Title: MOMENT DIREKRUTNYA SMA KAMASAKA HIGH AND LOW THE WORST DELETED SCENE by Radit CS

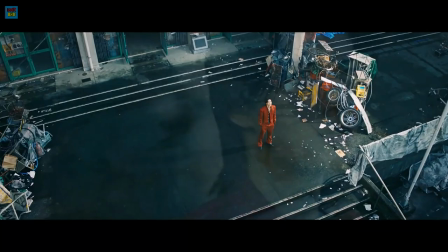0:00 Oke, kali ini gue bakal breakdown semua scene-scene yang dihapus. Awalnya ada di trailer, dan di movie malah gak ada.
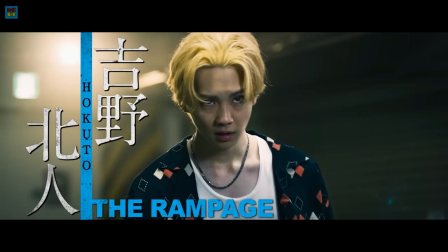0:06 Dan gue berikan alasan kenapa scene tersebut bisa dihapus oleh pihak film, High and Low.
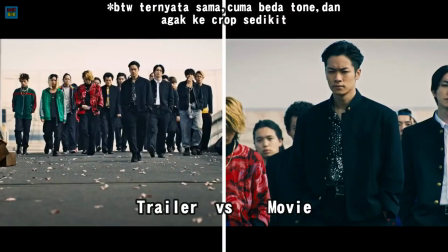0:11 Yang pertama, scene panjang di jembatan. Scene ini ada di trailer, dimana nyorot Oyako yang bersiap menuju STM Senomon. Cuman beda dari cara nyorotnya aja, kalau di film itu mid sampai close shot. Tapi kalau di trailer, ada gambar yang diambil pake teknik long shot angle.
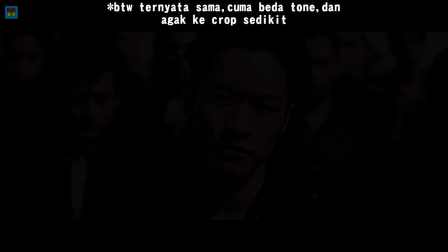0:27 Alasan scene ini dihapus dalam film adalah karena memang teknik ini lebih menarik
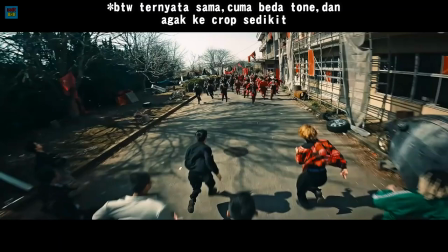0:31 dipertontonkan dalam trailer Namanya menarik atau teasing itu harus ada dalam sebuah trailer
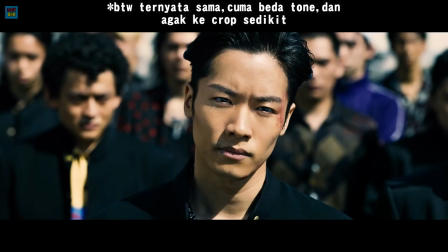0:36 Adik sih lah Dengan cara menyeret dari jauh seakan-akan mengancam objek Dan
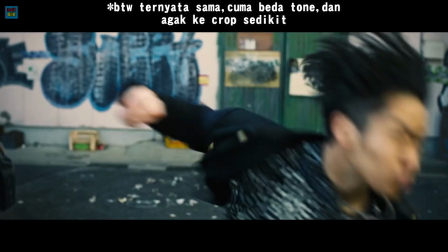0:41 bakal bertemu sesuatu yang lebih besar dari objek Jadi Oyako itu kayak bakal dapet ancaman lah
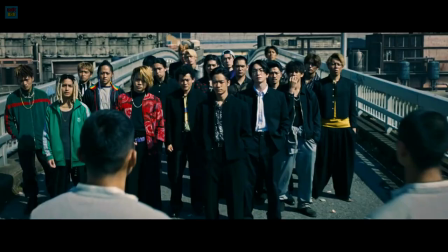0:45 Dan ya, bener Mereka bakal berhadapan dengan aliansi Sang Korengo Disini Hosen gak di reveal ya Karena
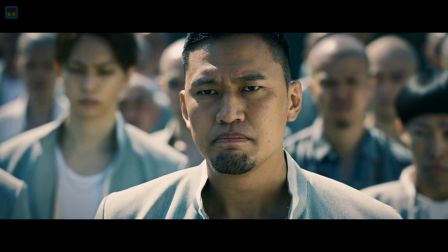0:52 emang jadi kejutan kalau yang bawa Hosen itu Jinkawa yang ikut Oyako dari jembatan ini.
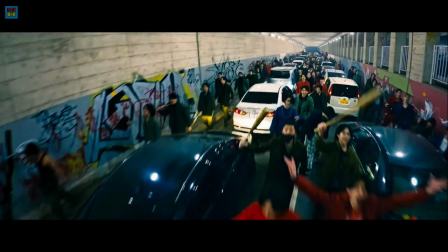0:58 2. Scene di lorong. Scene yang ditampilkan di trailer ini dari cara nyorotnya yaitu zigzag secara vertikal dan horizontal yang berayun.
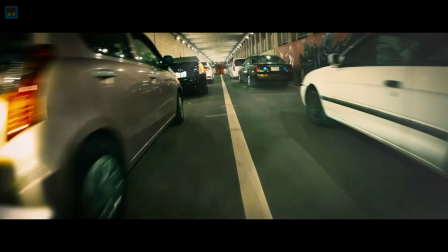1:05 Memang buat menggambarkan chaos dan ramainya aliansi Sang Korengo. Dan di film, scene ini gak dipakai.
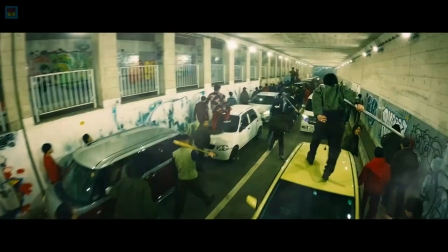1:11 Di filmnya, cara menyorotnya yaudah. Yang penting kayak pake drone, keliatan jelas.
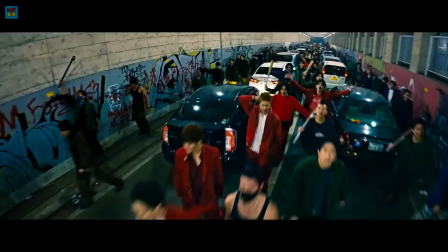1:16 Alasan scene ini dihapus sih gue gak bisa tebak ya. Soalnya padahal scene-nya bagus loh. 3.
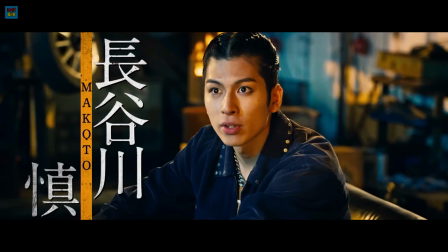1:21 Sameoka yang menunggu. Nah, scene ini yang paling gue nge. kenapa hilang di movie-nya yaitu Sameoka
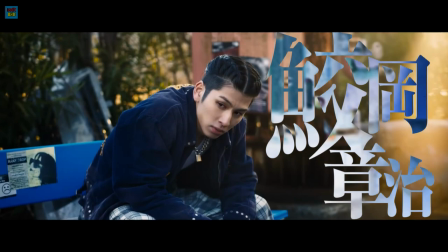1:27 yang nunggu dia nunggu siapa ada dua kemungkinan yaitu Fujin dan Reijin
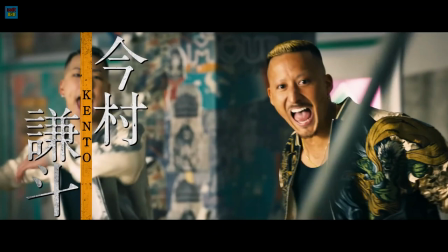1:32 yang baru datang di tempat sering lewat bus Oya atau mungkin memang pas lagi
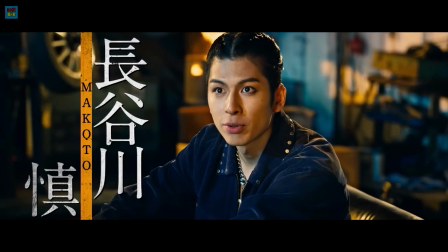1:37 nungguin anak Oya lewat naik bus Oya karena kata Suji dan Shiba mereka udah lebih
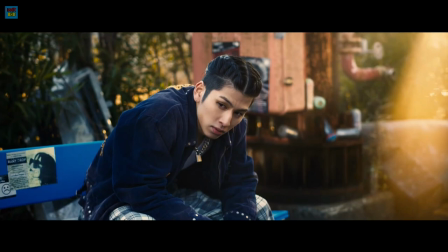1:41 dulu ketemu anak Kamasaka dalam bus alasan scene ini dihapus mungkin untuk mempersingkat durasi film mungkin
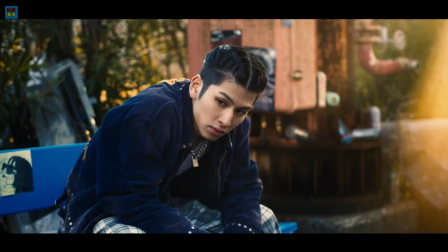1:48 aja ada percakapan yang seharusnya gak dibutuhkan dalam film atau bisa aja ini scene pengenalan Ebarak
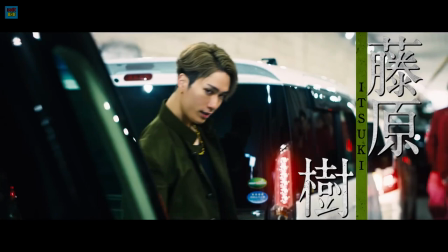1:57 ini scene yang dihapus nih,
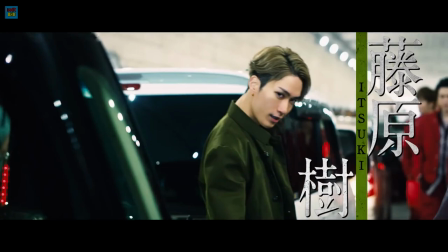1:58 dan gue paling nge juga kehilangannya Reiji keluar dari salah-salah mobil waktu Sang Korengo mulai masuk ke daerah Oya alasan
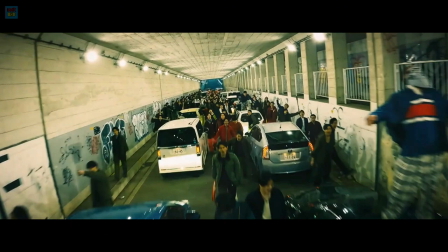2:06 scene ini dihapus mungkin juga karena mempersingkat waktu karena kan nantinya bakal lebih fokus ke kacaunya lorong waktu Sang Korengo lewat kayak chaosnya,
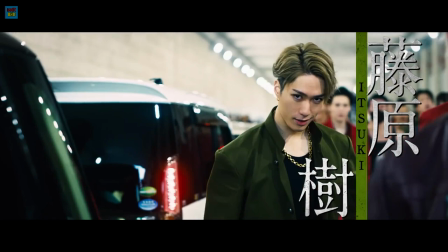2:15 kengeriannya, ketakutannya, kyo food da geta kalau kata si Amagai 5.
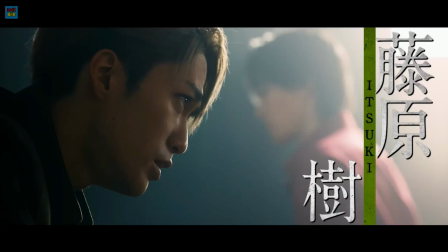2:21 Reiji yang berbicara ke Suzaki nah dalam scene detailernya Reiji ngomong kalau dia bakal ajarin pertempuran yang sebenarnya Ritachi
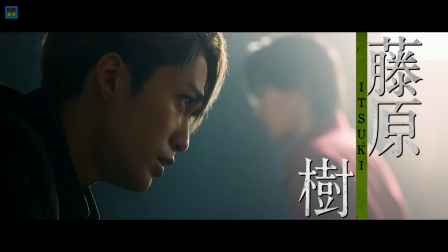2:29 no Kenka Michio Sheter yaitu tentara Kamasaka yang sangat ramai dan berbahaya, menggunakan senjata, kayak besi, pemukul botol, dan lain-lain Reiji ini ngomongnya kayaknya Ketsuzaki deh,
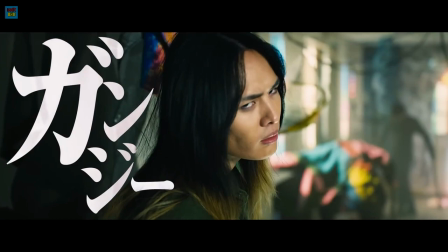2:42 dan gue ngerasa kayak ini mungkin perkenalannya SMA Kamasaka dalam markas atau gimnastiknya Senomon,
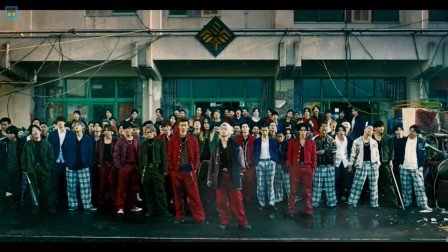2:48 jadi waktu awal direkrut dan sebelum menyerang Shotoko Gakuen Atau Akademi Shotoko Yang jasnya
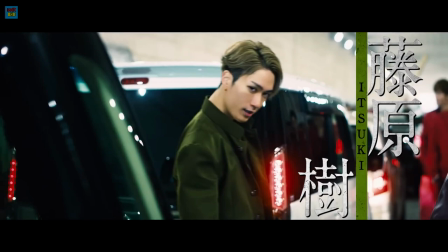2:54 putih Alasan scene ini dihapus adalah mungkin karena durasinya sih ya Bisa aja panjang percakapannya Dan
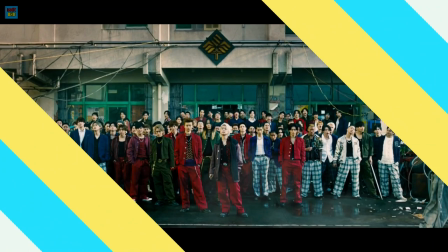3:00 mungkin kayak gak terlalu penting lah Intinya mereka ini aliansi Makanya tau-tau San Korengo udah ada Dan langsung nyerang Shotoko Gakuen 6.
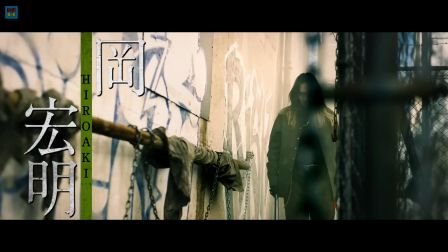3:08 Ganji VS Kiyoshi Scene ini dihapus waktu Ganji jalan di gang tempat Kiyoshi di
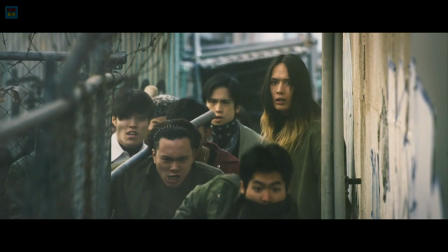3:13 keroyok Yang kita tau Ganji di movie ini ada di barisan terbelakang Tapi
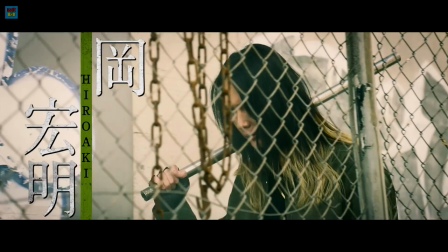3:17 di scene ini dia maju sendirian Mungkin setelah pasukannya ngejar kali ya Kayak mau ada scene ketawa jahat dari Ganji gitu Alasan scene ini dihapus mungkin kayak ngeselin
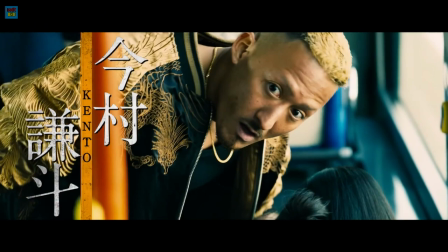3:26 aja gitu ya Abis pasukannya ngehajar Kyoshi selesai Dia ketawa jahat buat kabur atau nyamperin
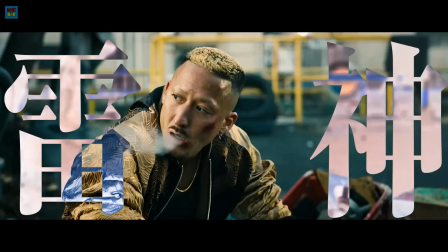3:31 Kyoshi gitu Scene selanjutnya yaitu Raijin yang ngejambak
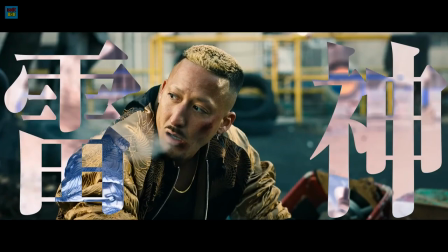3:37 warga Kayaknya si mba-mba ya Kalau dari rambutnya Di movie gak ada Mungkin awalnya
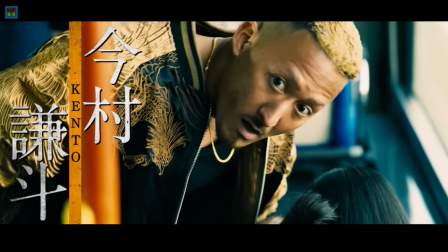3:42 Suji Shiba ngeliat jumlah mereka tuh kayak gak mau ngadepin Tapi Raijin yang temperamen langsung nyandra warga
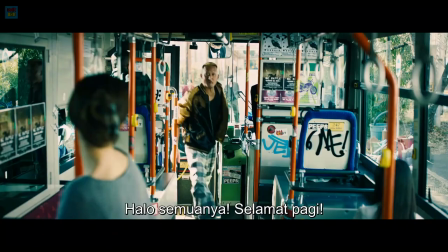3:48 Oya Biar dia mau ribut dan ngasih tau dimana Todoroki Makanya
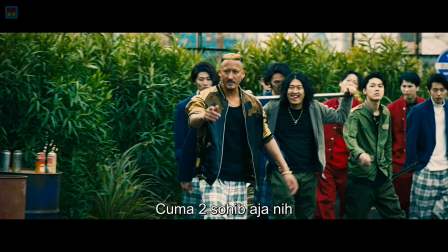3:52 pas keluar dari bus Suji dan Shiba nendang pintu Dan Raizin turun gak berantem di bus
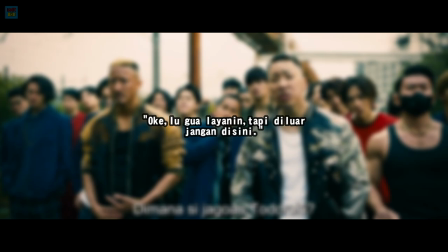3:57 Kayak Suji Shiba tuh kayak gini Oke lu gue layanin tapi di luar jangan disini
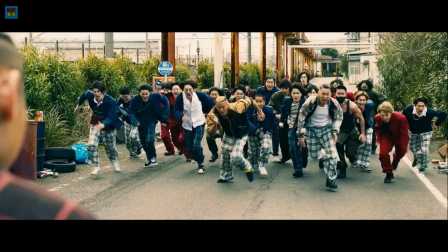4:02 Dan gitu ya keluar Suji Shiba Lalu sekalian pas Fujin dan Raizin nyerang
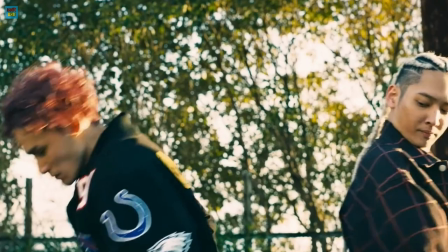4:06 Itu juga dihapus Dan waktu Suji Shiba mau maju juga dihapus Alasan
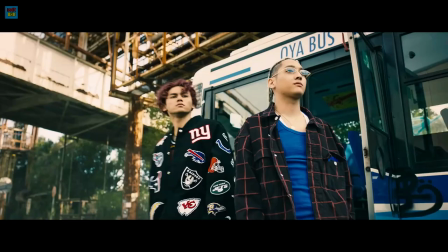4:12 kenapa dihapus menurut gue sih tanggung Soalnya daripada pindah scene Kayak
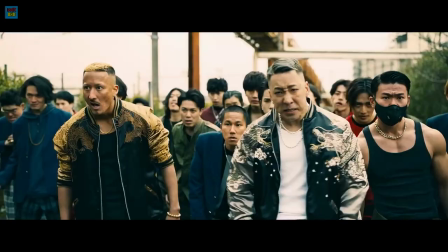4:16 udah lari tapi tiba-tiba pindah Itu tanggung buat kalau menurut gue Mending sekalian
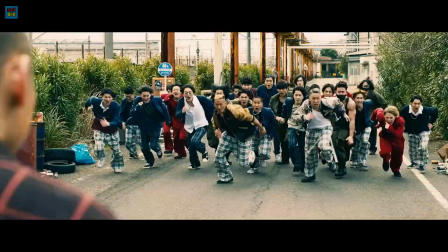4:21 dihabisin Biar penonton penasaran Dan ngeliat resultnya di next tragedy 8.
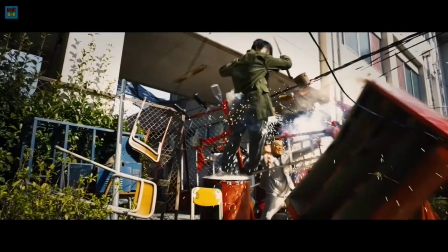4:26 Sabotin ngambek Sumpah sin ini ngakak anjir Jadi ini tuh scene waktu dia di atas
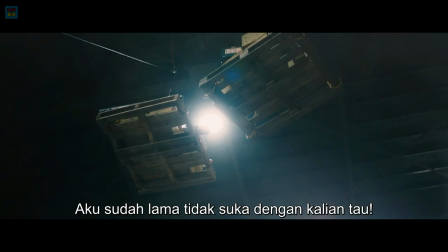4:31 Mau ngejebak vaksi cuncun Mukanya Sabotin kayak lagi komok anjir Mungkin itulah alasan
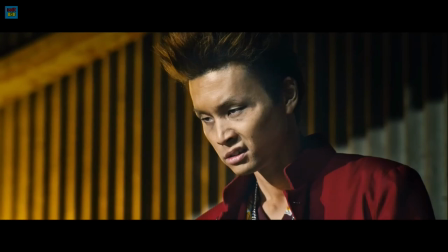4:36 kenapa sinnya dihapus Dan emang karena Ikuya Naganuma ini Yang paling nurut sama staff
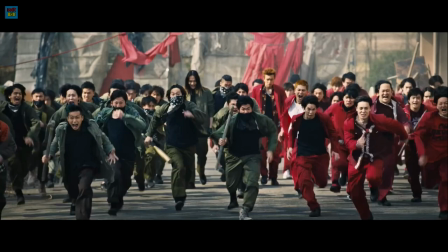4:41 studionya Jadi sebagai tanda apresiasi scene dia yang dipakai itu bagus semua gak
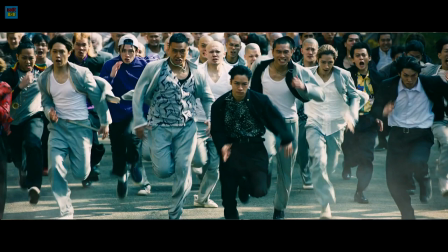4:46 ada yang komok. 9. Scene perang scene yang gak ada selanjutnya yaitu waktu Senokama ngecharge Oyako dan Hosen.
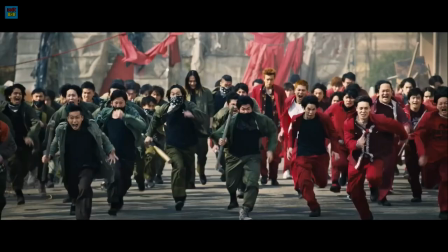4:53 Soalnya waktu nyorot Oya Hosen tuh dari depan kayak ada gitu nah scene ini waktu nyorot Senokama dari depan juga.
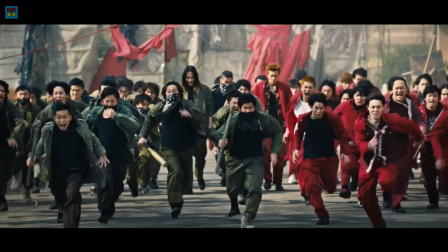4:59 Sama kayak Oya Hosen tapi ini dihapus mungkin karena timing waktu yang diambil
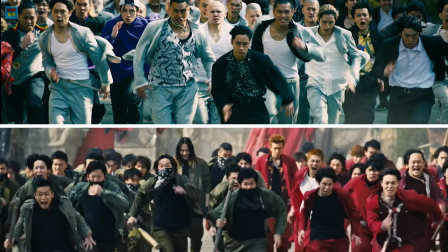5:04 scene-nya kurang cepat temponya kayak cenderung kayak disamperin sama case gitu kameramennya. Dan mungkin maka dari itu juga gak dipakailah scene ini karena memang dari sinematografinya Belakangnya itu kurang enak dilihat gitu Gimana?